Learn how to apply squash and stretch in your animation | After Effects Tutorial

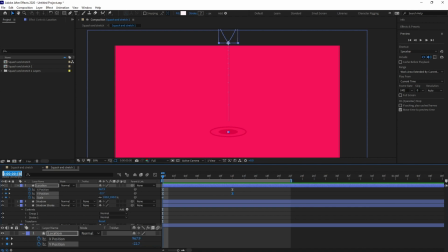I'm going to jump on to next 10 frames and just move it over here now let's check it and I will also change it change the graph editor slightly more I'll just make it more stiffer all
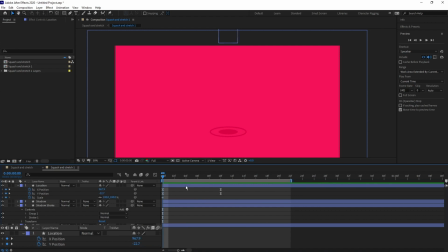right and after that we are going to add squash and stretch to it so at this particular point the whole icon will be stretched and after that when it strikes over here it will be squashed and after that it will again squash and stretch
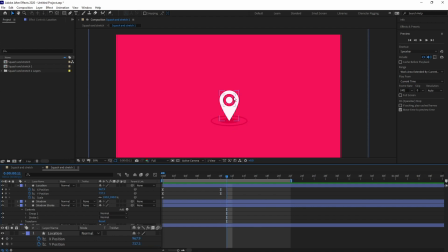few times because we are we want to give it a bouncy look to it so that's why and also we can emphasize the overshoot a little bit more with this with more adding more bounciness to it so at
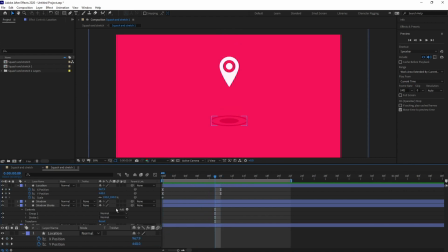this particular point it will stretch so i'm going to break the break this connection of y and x and y axis so right now we can scale up and scale down each of the individual axis so first of all
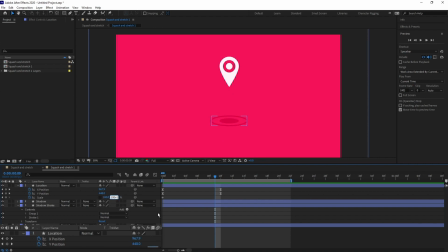i'm going to add 10 to the y axis and let's add let's subtract 10 from x axis so when you are animating squash and stretch so remember that the amount of the amount with which you were squashing a particular
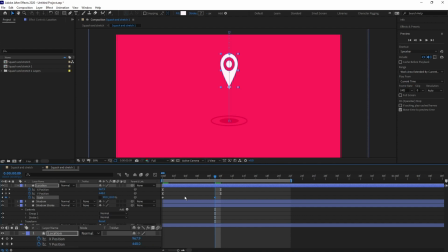shape or an object should be equal to the amount of or amount with which you are stretching it so here i have just added 10 percent to y-axis so i have to subtract 10 percent from x-axis as
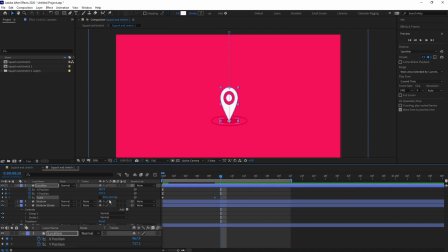well as we are stretching and at this particular point it will squash so the whole thing will reverse okay so to emphasize this this question is we can simply add the same keyframe again and then we can just add the overshoot to
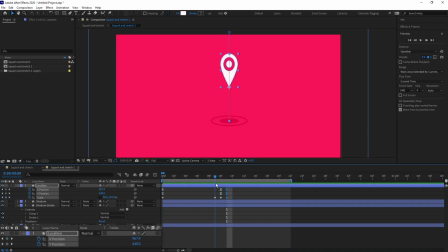it so it will look like it is just it it's a it just strikes the ground very hard so after that we are going to squash it so I'm going to jump on to next six frames we going to add some overshoot to it so right now we are going to again stretch it so
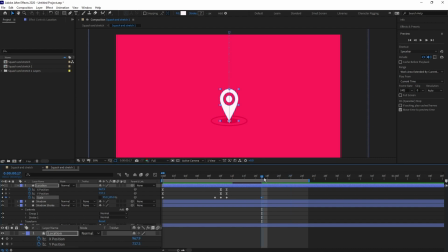right now we are going to again add some squash to it okay
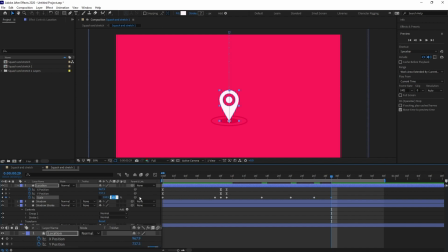first of all let's ease all the keyframes and check the animation yeah it's looking pretty nice though so
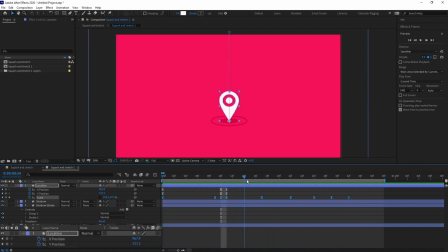so like this uh and you can notice that one more think that to add the bounciness I have simply decayed the amount of squash and stretch I mean I haven't abruptly used it so such
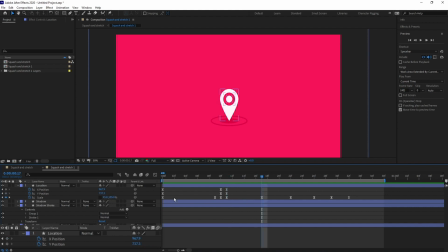as over here I have added 90 and 110 and again I have just subtracted and added 5% to it then again 2% Then again 1% and then again 0.5% and then again it's in initial pose.
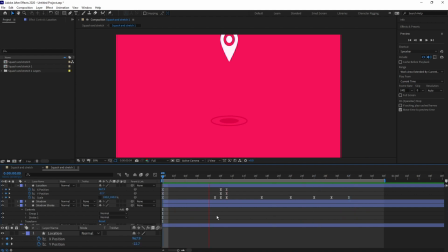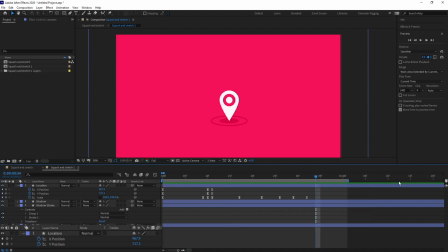Okay so right now we are going to add some jump to this animation.
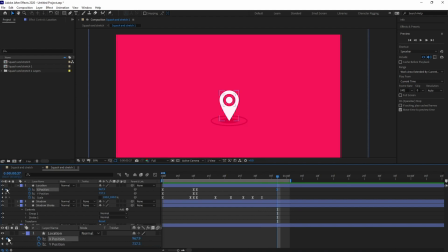So we are going to leave around 5 frames and just add all the same keyframes to it. and then again I will jump on to next six frames and then I will just simply squash it slightly and
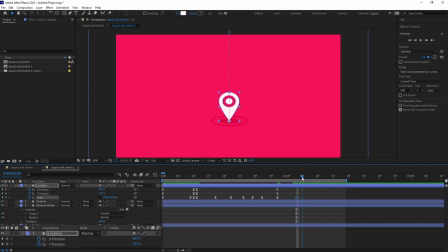then we are going to add slight stretch to it and at the same point we are going to just the whole icon will simply jump off the ground so we are going to add let's say eight frames and simply I will slightly move
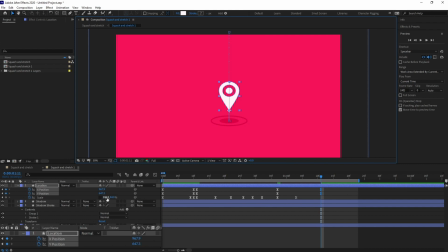it above and also add some stretch to it and again I will just move on to next 8 frames and and add the initial pose so
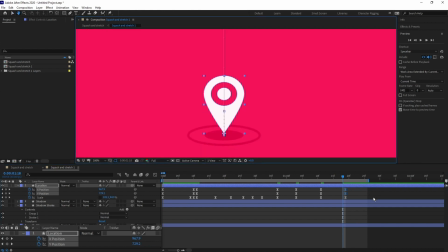before just I will just move on to one frame before and I will just add squash again some stretch to it cause when it is moving down it will it will have some stretch as well okay
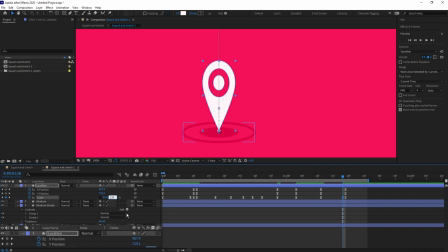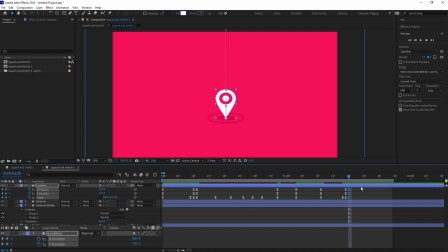so after that again the same process we are going to add some overshoot to it so for that I will jump on to next six frames and simply copy the copy all the frames so let's preview it okay
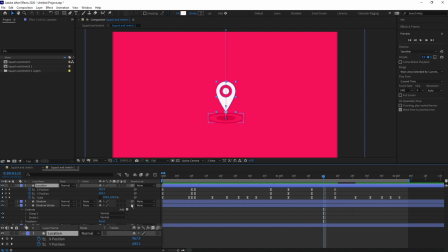so I'm going to delete it and just add the stretch somewhere around here because that's not looking that good so what I'm going to do is I'm going to simply go somewhere around the middle and simply copy copy only
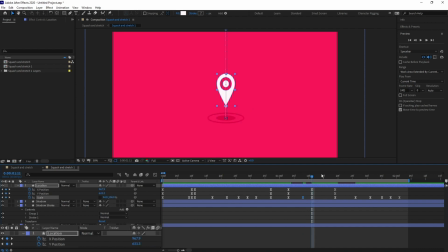the scale property and at this particular point it will be at its normal position and again at this particular point it will again stretch and then it will squash so let's preview it now yeah so
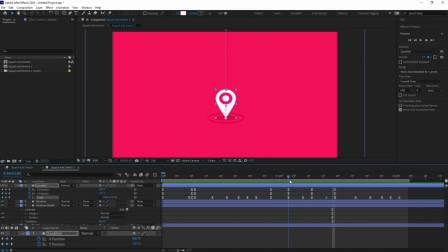what I have done is here I have just simply added squash a slight squash the reason behind it is we are going we are adding some anticipation to it so I
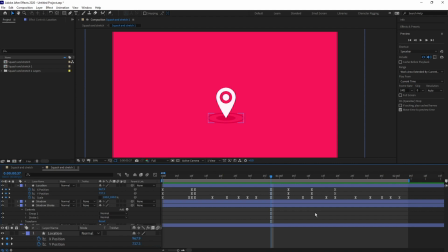may have also uploaded a lecture on how to apply anticipation on your animation you can check it out so I will simply move the whole thing slightly to one frame because I think if I make this animation a bit faster it will look better.
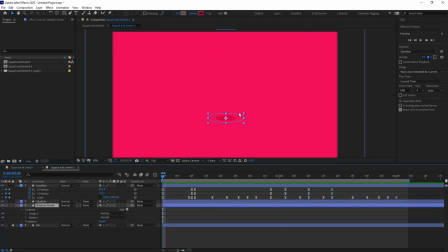Alright so like this you can add squash and stretch into your animation. So you can also do the same for character animation as well such as this one.
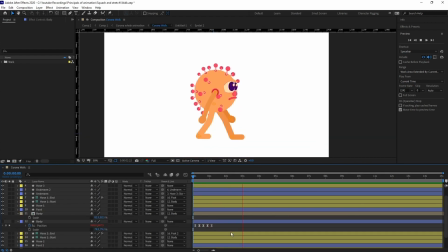Okay so as we have learned how to add squash and stretch or animate squash and stretch in After Effects so let's add some squash and stretch in this particular walk cycle animation. Okay so I have already shown you how to animate walk cycle animation in After Effects so all the links will be in description.
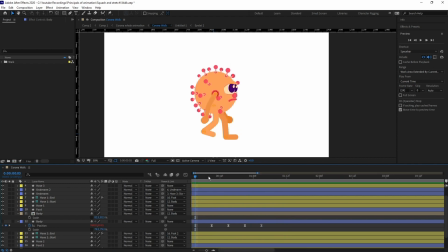Okay so in a walk cycle the body comes up and down or bounces off two times so this is the lowest point of the walk cycle and this is the highest point of the walk cycle. At this particular point we are going to add some squash to it so I am just
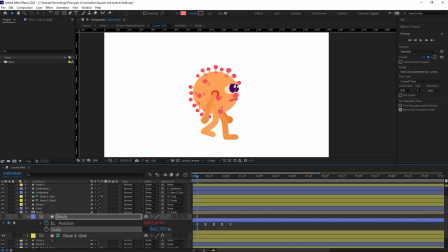adding 5% on scale so first of all let's add keyframes so I'm going to add let's add 7 and I'm going to add 7% from y-axis and we are going to just make it the opposite way so
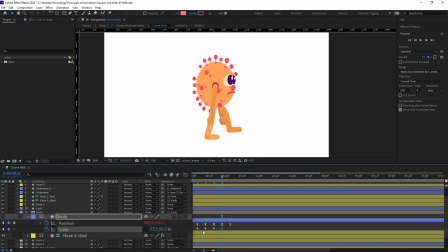we are going to copy it alternatively okay less easy is the keyframes and we are going to add loop expression to it okay let's preview it
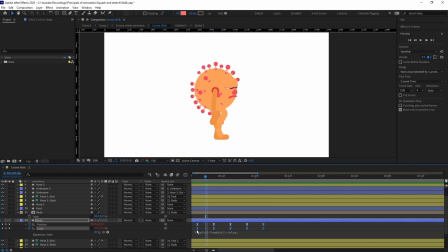and if we simply offset it again about three frames okay